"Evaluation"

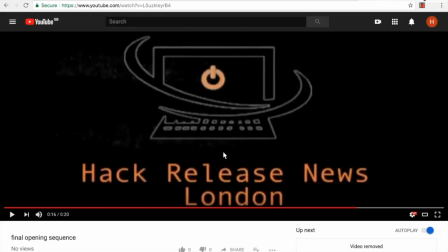(4:27)
The font is in orange to match the symbol on our logo, which is keeping a consistent use of the colour orange, which is a way of branding our news channel. This also ensures that the audience knows exactly who we are.
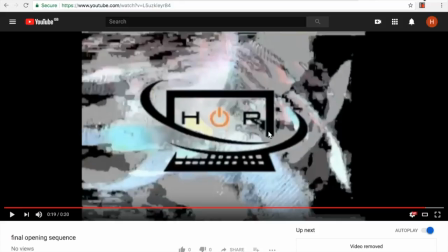(4:45)
This scene is an enlarged version of the logo with a more hectic glitch background, which symbolises how complicated the dark web and the world of hacking can be, which again is a way of linking back to our theme. And also, I forgot to mention,
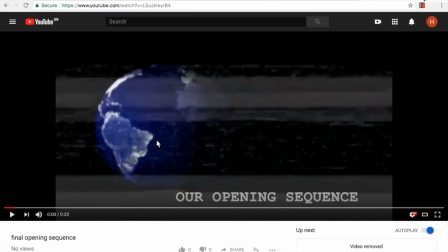(5:04)
but the globe also represents that even though we are a London-based news channel, we also cover global stories, as the dark web is a global site open to everyone across the world.
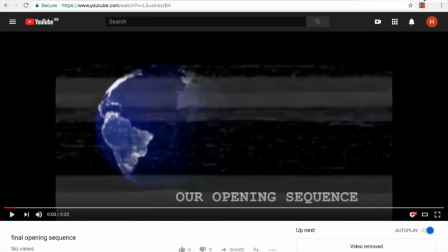(5:18)
Then after looking at our opening sequence, we also compared it to other opening sequences, such as the BBC News opening sequence.
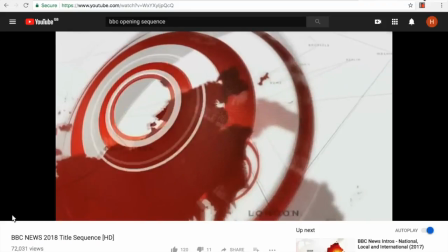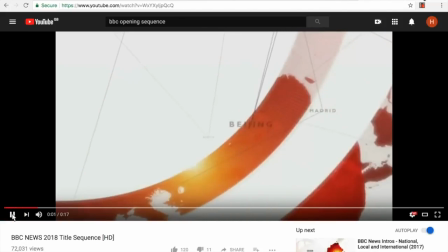(5:35)
BBC News also uses a globe within the beginning of their opening sequence,
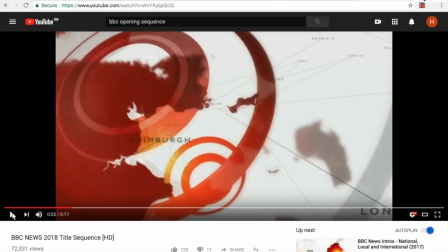(5:42)
showing that even though they are also England-based, they are a global news channel which cover stories from all over the globe.
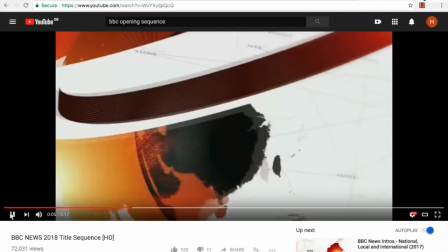(5:51)
Also, throughout the whole news package, they keep the colour red consistent, as it's shown in every single scene.
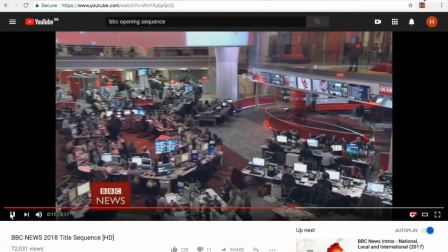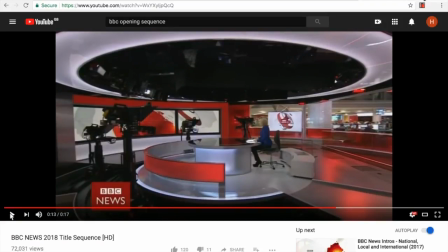(6:04)
This makes the audience remember BBC News whenever they see the colour red,
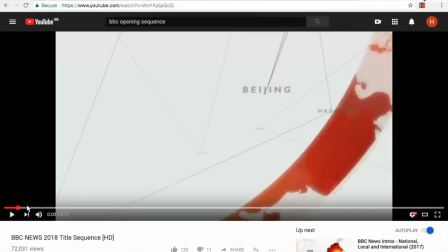(6:10)
which is a way of further branding their news channel.
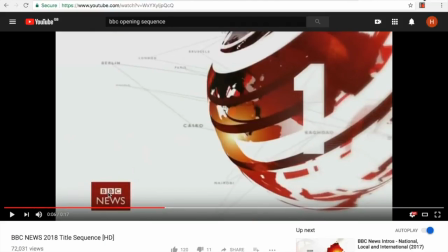(6:14)
Also, they make sure that their logo is clear and visible throughout the rest of the news package to show
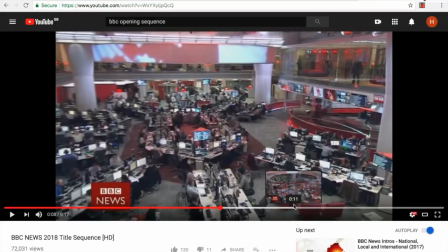(6:20)
who they are to the audience, and make sure the audience also remembers their logo.
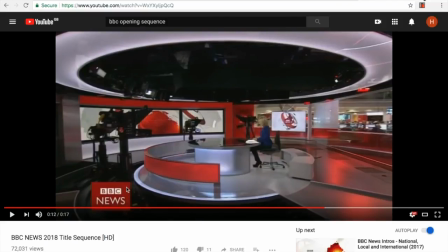(6:26)
The opening sequence of BBC News only consists of 3 shots.
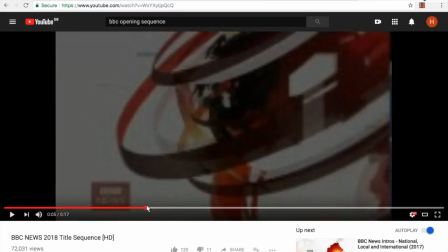(6:30)
The first one being an animation, and the second one being a shot of what it's like in the news office.
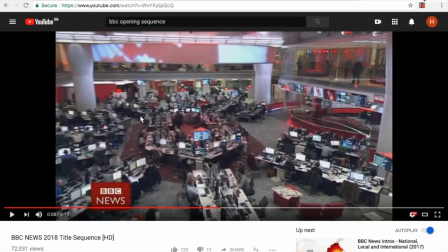(6:37)
This scene is very busy and hectic. It shows hundreds of people collecting data for news stories. This is a way of keeping the audience engaged, showing them that BBC News will always keep them updated. This makes sure that they still have a large audience.
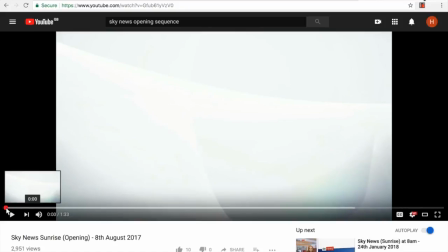(6:53)
I also had a look at the Sky News opening sequence, which is quite different to the one that we made and also the BBC News one.
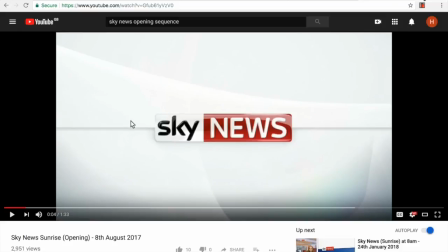(7:01)
This is a much more simplistic opening sequence, and it also shows the brand clearly so the audience know who they are watching.
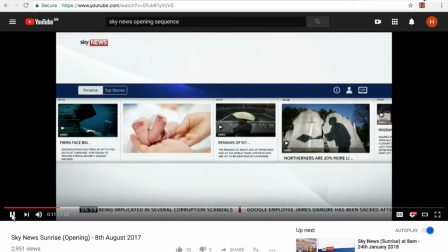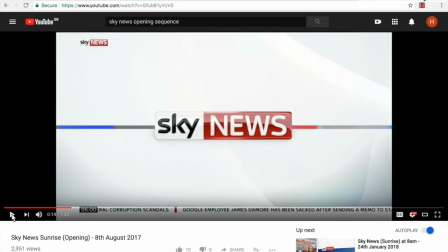(7:20)
Unlike the opening sequence which we have made and the BBC News opening sequence, the Sky opening sequence opens by promoting the website, and it also has the ticker at the bottom, which is something that we did not include and neither did BBC News.
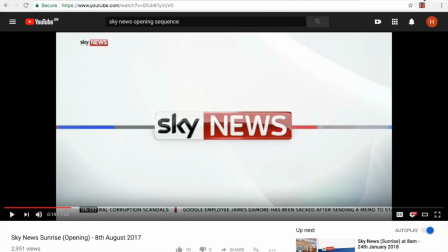(7:35)
I found this quite strange, as usually you'd see this at the end of a news package, which is what we had done in our news package.
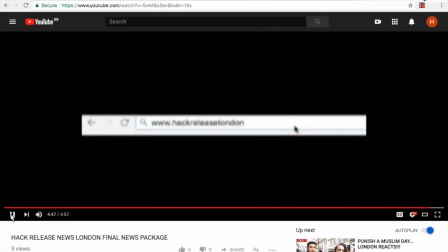(7:43) For more information and stories, visit our website www.hackreleaselondon.co.uk.
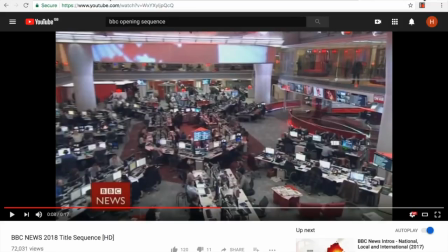(7:52)
A similarity between all 3 of our opening sequence is that the music is quite catchy.
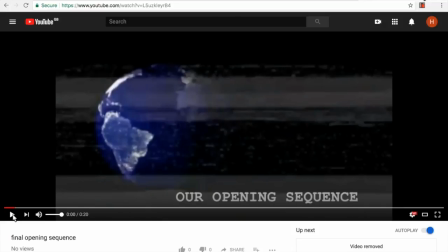(7:59)
The music that we have made for our opening sequence consists of a loop of the same underlying rhythm, overlaid with an instrumental of an existing song, which we believe contrasted well.
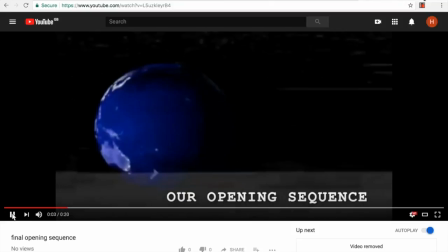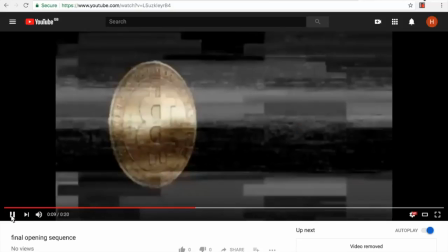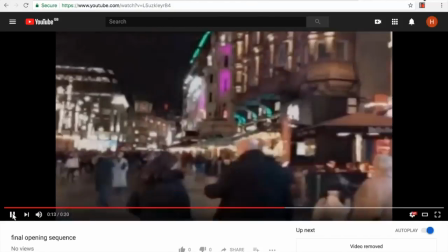(8:26) That's an anonymous message for you.
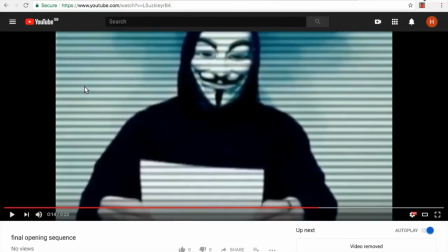(8:28)
The underlying catchy rhythm makes people think of our news package when they hear it, which was a branding method.
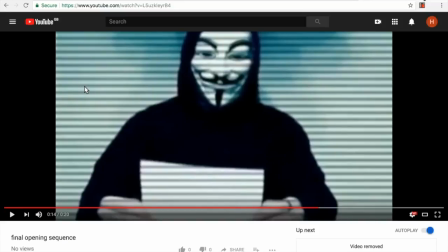(8:36)
As it's catchy, the audience won't be able to forget it,
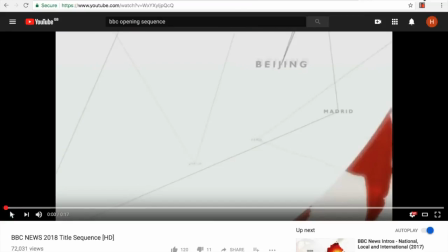(8:40)
which is also the same with BBC News, which also uses underlying catchy rhythms.
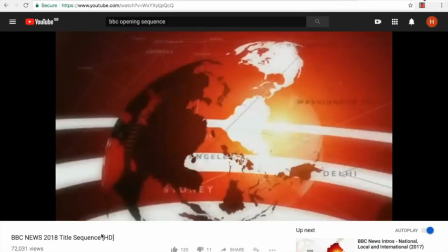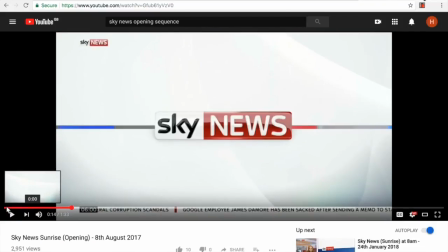(8:55)
And this is also used in the Sky News opening sequence.
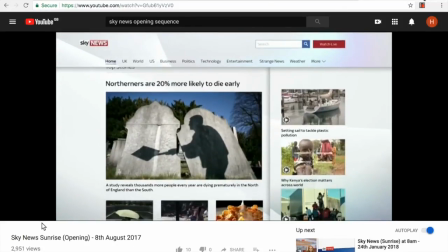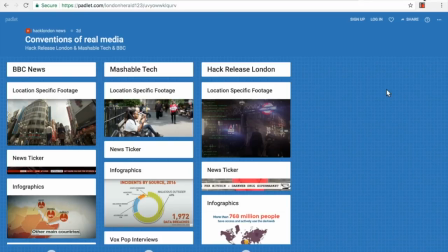(9:07)
When learning about the conventions of real media, I decided to compare news packages from BBC News, which is a mainstream news channel, Mashable Tech, which is a niche news channel, and also our own news channel,
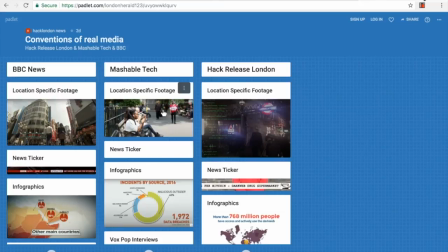(9:22)
to look at the similarities between them. All 3 of them include a location-specific shot within the news package,
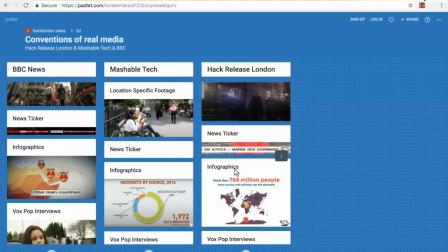(9:29)
and also BBC News includes a ticker, which we also did as well, but however Mashable Tech does not include a ticker.
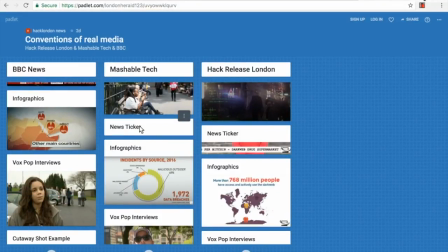(9:37)
This could be because they are not a TV news channel, and most of their news packages are on YouTube or on their website, so this is probably why they do not need a ticker.
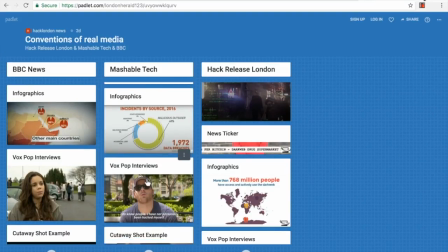(9:49)
Also, looking at the infographics, all 3 of them use infographics.
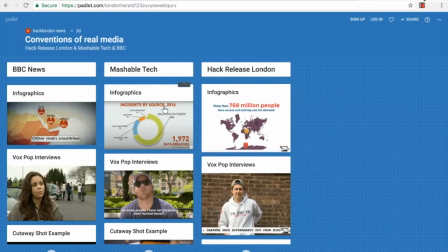(9:54)
They each all have a white background, which makes the information more clear to the audience. We were going to use a background with maybe encoding, but we thought that it would look too busy and hectic,
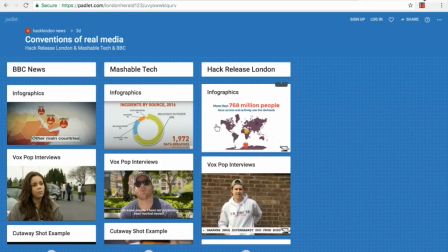(10:06)
and after looking at other news channels, we decided that it would be best to use a white background so the information is clear.
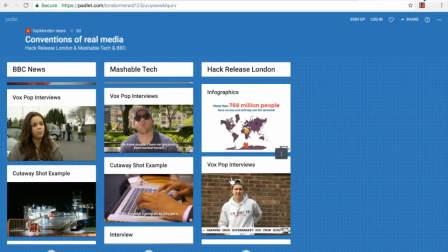(10:14)
Yet again, all three of them include Vox Pop interviews.
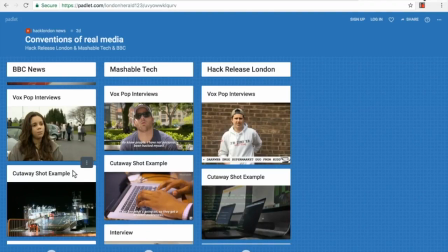(10:18)
This is a way of showing the audience that their opinion matters, and it also is a way of educating people on those opinions.
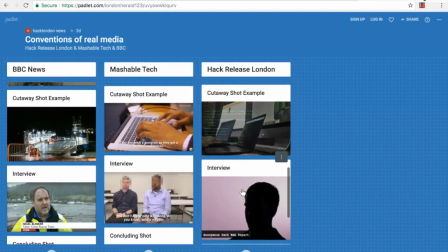(10:26)
All three of them use cutaway shots. Our cutaway shots is quite similar to the cutaway shots used in Mashable Tech. This could also be because this specific news package was also on hacking, just like our one is.
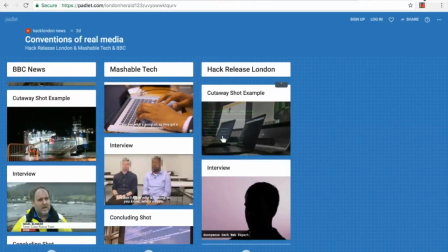(10:41)
So this news package inspired us to use computers showing people typing, but to make ours more interesting, we overlaid it with coding to show that what the boy in our news package was doing on the computer, and we overlaid it on their screen so the audience can see what exactly he was typing.
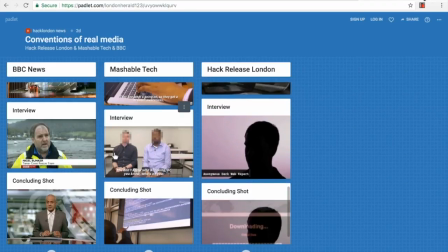(11:01)
Then we also included an interview. For our news package, we included 2 interviews,
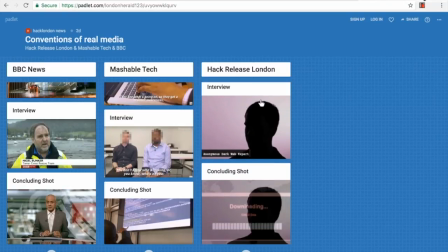(11:06)
one of a police constable and one of a dark web expert, and we concealed his identity. We were going to pixelate our dark web expert's face. However, we thought that this didn't conceal his identity enough,
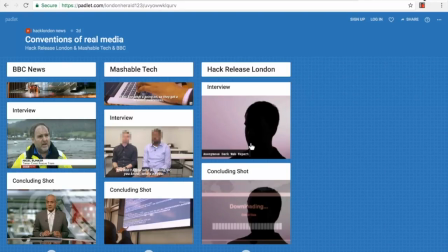(11:24)
and it would be more interesting to use a dark face with a light background. And also for our concluding shot, we decided to use a hacking shot showing someone downloading data,
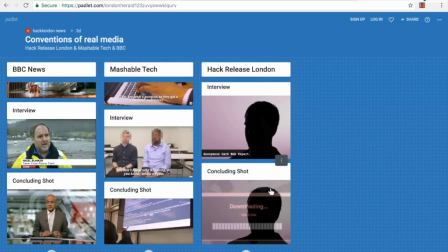(11:38)
and we overlaid it on top of the dark web expert face, which links to what he does. In BBC News, they used a much more formal concluding shot of a news reporter smartly dressed.
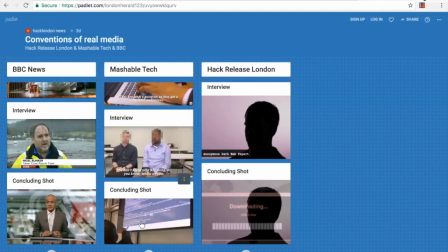(11:53)
And also for Mashable Tech, they used a concluding shot of coding on a screen, which shows the audience exactly what they were talking about throughout the news package.
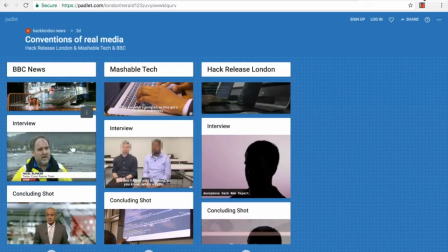(12:08)
And also, the difference between all 3 of our news packages is that when BBC News brings someone in for an interview, they write down their name below and who exactly they are. Of course, we couldn't write down our name as we were going to conceal the identity of the person we were interviewing.
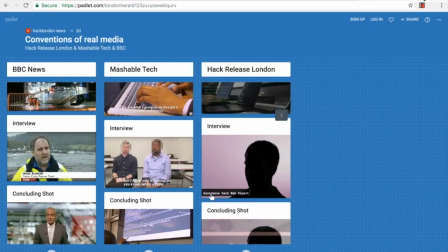(12:27)
So instead, we just wrote what the person's profession is. But however, I guess Mashable Tech wanted to further conceal the identity of their interviewees and didn't even put the name or their profession.